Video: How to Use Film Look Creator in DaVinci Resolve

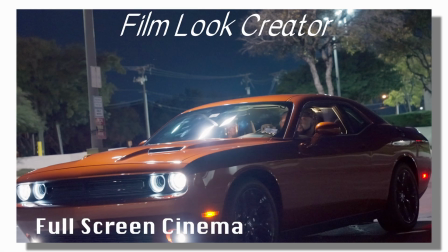[0:05]
Hey everyone, and welcome back to Ambitious Nature. Today I'm going to be showing you guys how to use the Filmlet creator.
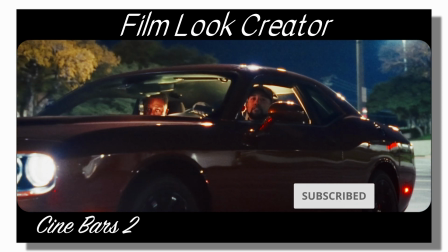[0:10]
If you like this video, please hit the like button and also subscribe to see more videos coming up. I have up here, I'll go to this clip section.
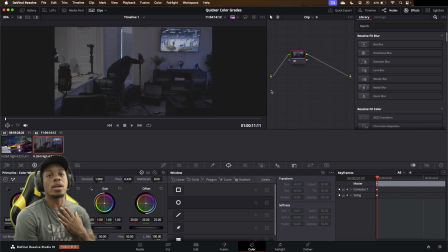[0:18]
If you have your standard footage, for me I shoot in log, so of course I'm going to color grade it, but if you don't have a log camera, or if you're not a professional user, you'll just see the one node in here.
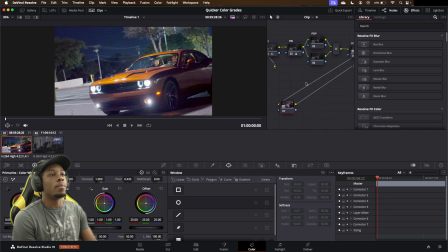[0:29]
Or if you just open a project, it will typically have one. If you have multiple nodes like I do, you can still add on the film look. Just click this red button, type in FIL, it should come up right here at the bottom, Filmlet Creator, boom. Immediately you see a little bit of effects, but we'll make it a little bit better for you.
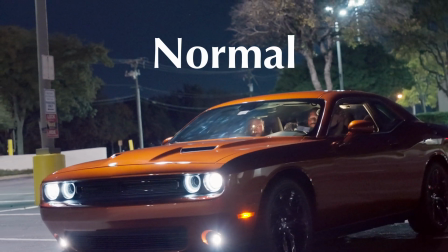[0:46]
So this by default jumps into 65mm, which is pretty great for you know, that type of older style to it.
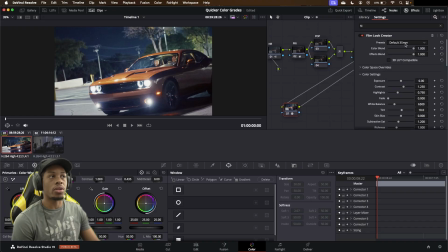[0:54]
You have your 35mm.
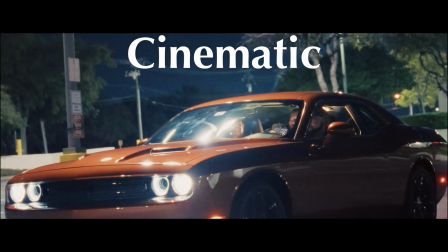[0:56]
For me, my personal favorite is the cinematic, which automatically puts on black bars, just gives it a really nice feel with the grain and everything inside of it. I just really love it.
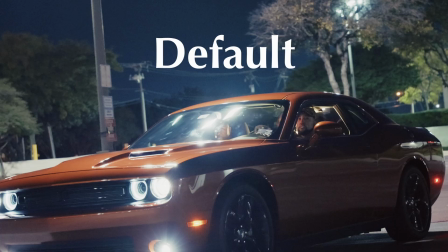[1:04]
You have your beach bypass, you have your nostalgic, and of course your default without any effects if you just want it to be basic, which I don't know why you would do that.
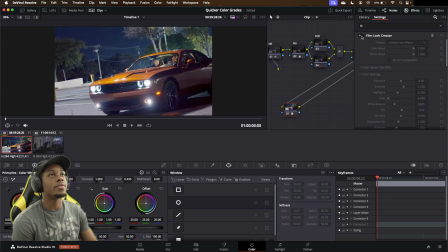[1:13]
Is that even doing? It adds a little bit of something. Makes my film look slightly different. I see the blooms and everything coming out. And then of course you have your custom where you can adjust it. For me, I'm actually going to use the cinematic one. So you have quite a bit of settings over here. You have your color space overrides. If you want to change this, you can.
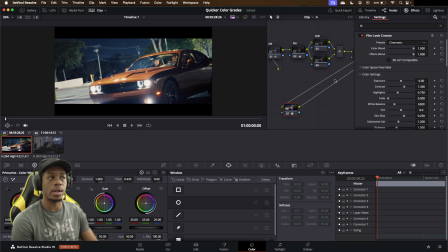[1:30]
This is like your color space transformer if you're used to color grading like I am. For me, I'll just go into color settings. You can choose your exposure, how bright or dark you would like it to be. You can choose your contrast, which usually films have a darker, more of a contrasty look, or at least the style I like is typically more contrasty and punchy.
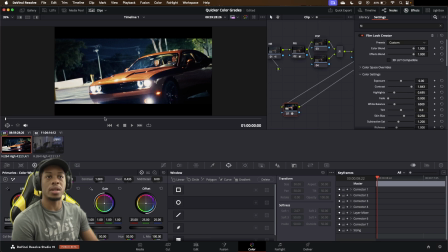[1:48]
You can change your highlights. I don't know if you see it much over here, but you will see a little bit of the lights. Let me actually turn this off so that you can see it in there.
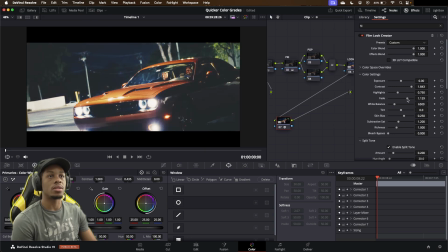[1:56]
You have your fade, which will fade the entire image to give it more of a retro style if you want to. On this monitor, I wish I could show you better. Different monitors will look differently. On this particular gaming screen, it looks great to me. If I were to export it out, maybe I'll show a difference.
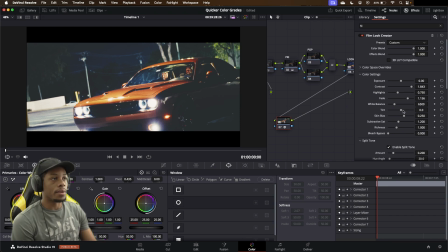[2:12]
It doesn't look like that at all. It's much darker. You have your tint, you have your skin bias. Skin bias just keeps your skin tone mostly accurate, and that way other colors don't bleed into it. Let me actually take this fade off. I really want it to be back where it should be. You have your richness and again bleach bypass again.
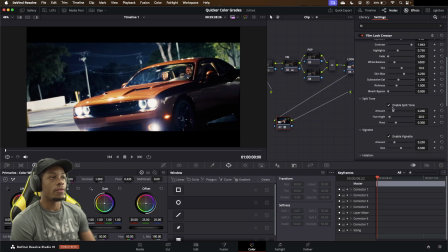[2:30]
You also have your split tone. I don't know if it'll show up more.
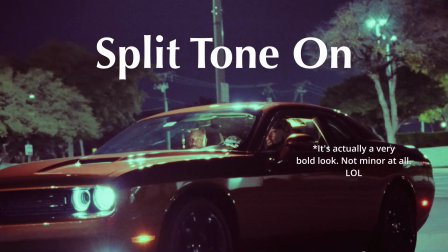[2:36]
Kinda. You can see a little bit on the film grain. It adds a different style to it if you really want to kind of tweak a little bit.
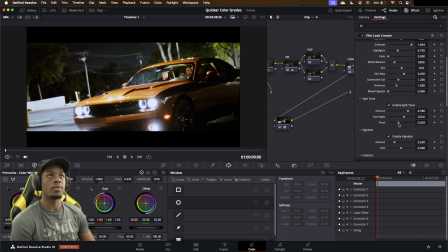[2:43]
You can kind of pivot the colors if you would like to, just to give it a little bit of a style. But for me, I'll just leave this back at default. Actually, let me hit these right here. So it goes back to ground zero. You have your vignettes, which is my favorite tool to use, but you can kind of see on the edges over here.
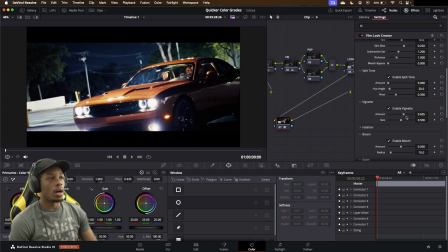[2:59]
That's what vignette does. It kind of crops in as if your lens is smaller. You can adjust like your amount, how much you like it, the size of it all. You'll see it more kind of get darker towards the edges, and that really brings in like the subject of your image, which is really, really nice.
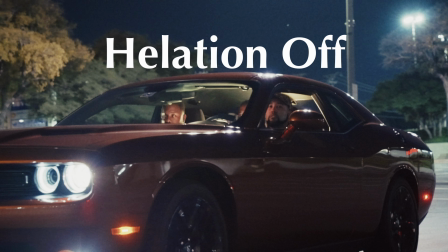[3:15]
Halation, also one of my favorite features. For elation, you have it's really going to touch up the lights.
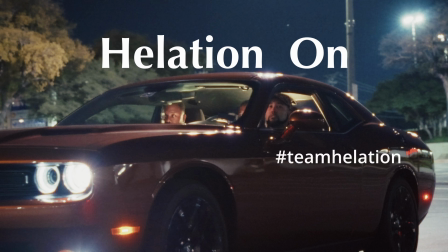[3:21]
It adds like this the 70s vibe kind of had it. Soul Train, things like that, where you get the colors that really pop out and the lights that bloom.
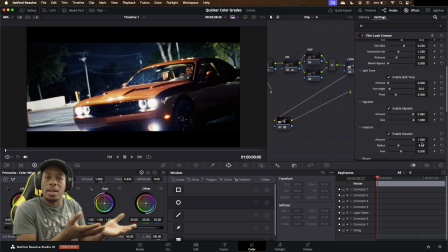[3:29]
It's a manufacturer that make lenses today get rid of that, or use a Pro Mist filter. But if you don't have a Pro Mist filter, or if you just like to look like I do, halation is one of the best things to have. I turn mine typically all the way up for the most part.
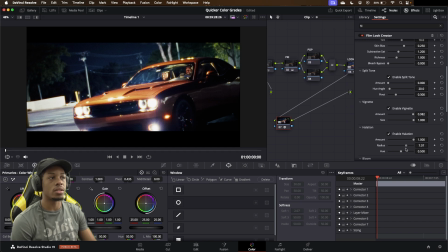[3:42]
You can change your, over here you can see it, that's a little too much, your radius, whatever, but I'll tone it down to about right there. You have your hue, which is cool. I'll leave it right about here. You also have your bloom, and your bloom is more of your lights.
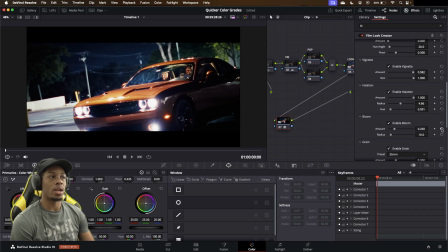[4:00]
You won't really see it too much on this particular image just because it's a darker image, but if it was brighter, it would kind of blow out more of your highlights on there. You have your film grain, which is 35mm.